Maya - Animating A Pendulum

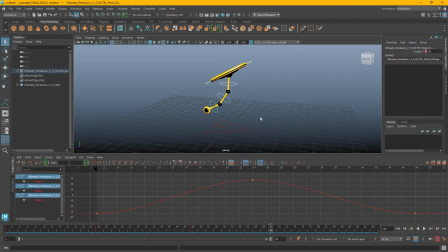496s
So it's not just once and done. You have to do it with all of the animation curves you want to repeat. So with all those selected, I'm going to select the keyframes and select pre and post infinity. So now let's press play. And there we go.
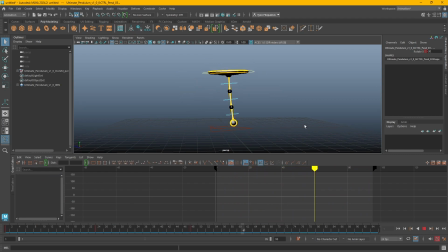515s
That's starting to feel pretty good. However, it still doesn't feel quite realistic. It feels like these are all sort of moving as one, almost as if the pendulum is leading the swinging of the base, whereas we want the base to be driving the swinging of the pendulum.
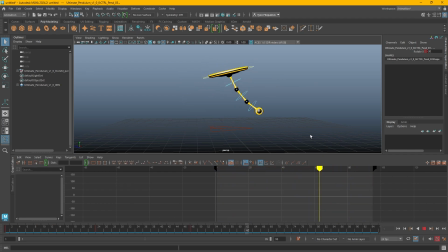532s
So to do that, we need to apply the animation principle of overlapping action and follow through. So the idea behind overlapping action and follow through animation is that parts of a animated subject will move semi-independently from the main action of the object.
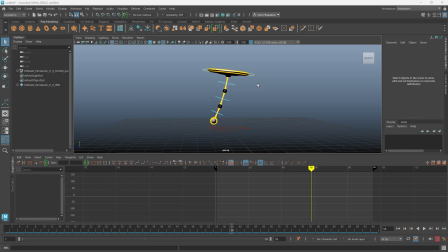552s
So the main action of this object is the swinging of the pendulum base, whereas the pendulum part is moving with it, but it is dragging behind. And then when the base turns around, the swinging of the pendulum follows through past the base.
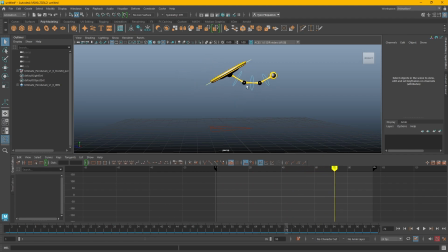567s
So the overlapping action would be the pendulum swinging behind the base, and then the follow through animation would be the pendulum swinging past the base on the turn. So to accomplish that, we need to start offsetting some of these curves.
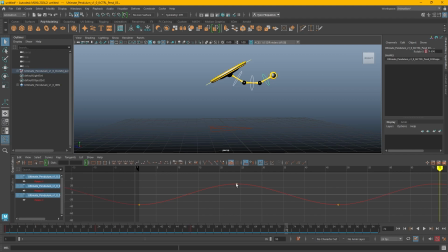583s
So I'm going to select all three of these joints. And now if I just click one of these keyframes, you'll see that there's overlapping keyframes. So we'll just want to offset these all so they're not all on the same frame.
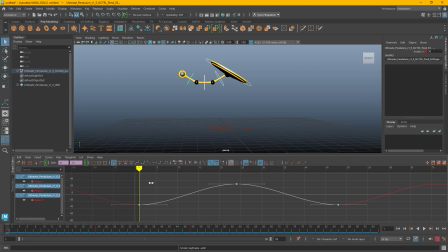598s
And then I'm just going to select all three of these and move them down one frame by holding shift and then middle mouse button. All right. And that's not very much.
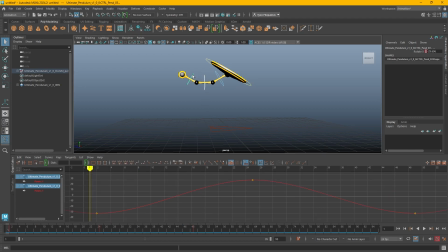612s
That's not very noticeable yet. So I'm just going to select these two joints here. And then I'll just select the keyframes on just those two joints. Holding shift and middle mouse button, I'm going to need to move them down one more frame.
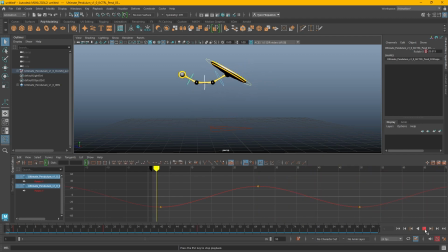626s
Press play. That's a little bit of an improvement. And once more, I'm going to select the last joint. Hold shift and middle mouse button, slide to the right by one.
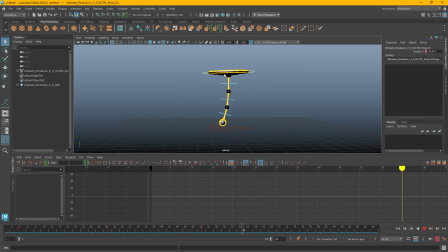643s
And there we go. Now it's starting to feel a little bit more like this bass is swinging the pendulum and they're not all moving as one piece. However, I think we can make this look a little bit better. So I'm going to select all these joints again. And now I'm going to go through each joint and pad out the keyframes by three frames each rather than one.
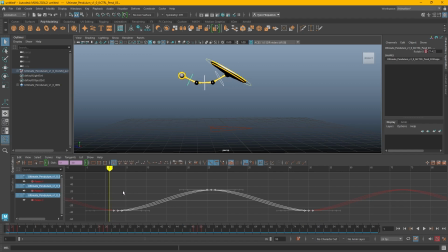663s
So we already moved each one once. I'm going to move these now two. And then select these two as well. Move it down two more. And then move this one two more.
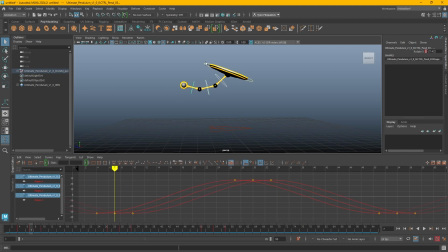682s
So now in between each of these joints is a three frame offset, including the bass as well. So one, two, three, one, two, three, one, two, three.
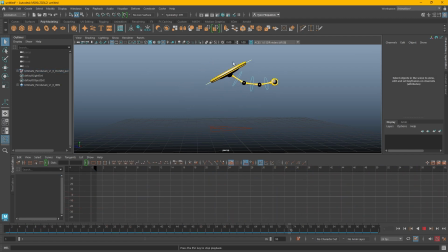694s
And now if we press play, we can see the bass is already turning around, but the pendulum continues to swing through. And so there you go. I think it looks pretty good. So with that, I'm going to go through really quick and just set up my scene to create a play blast.
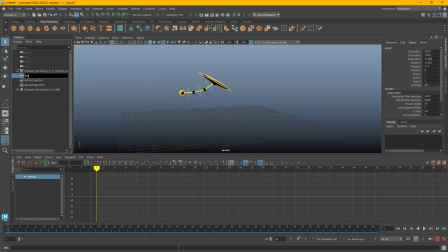711s
I'm going to create a camera, call it render cam. Go to two panel mode. Go to my render cam view. Turn on my resolution gate.
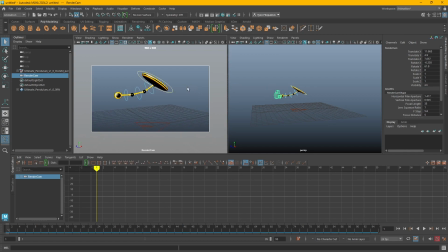729s
We can be pretty close on this because it's not going anywhere. And from here, I'll turn off my grid. Turn off NURBS curves. Lock the camera.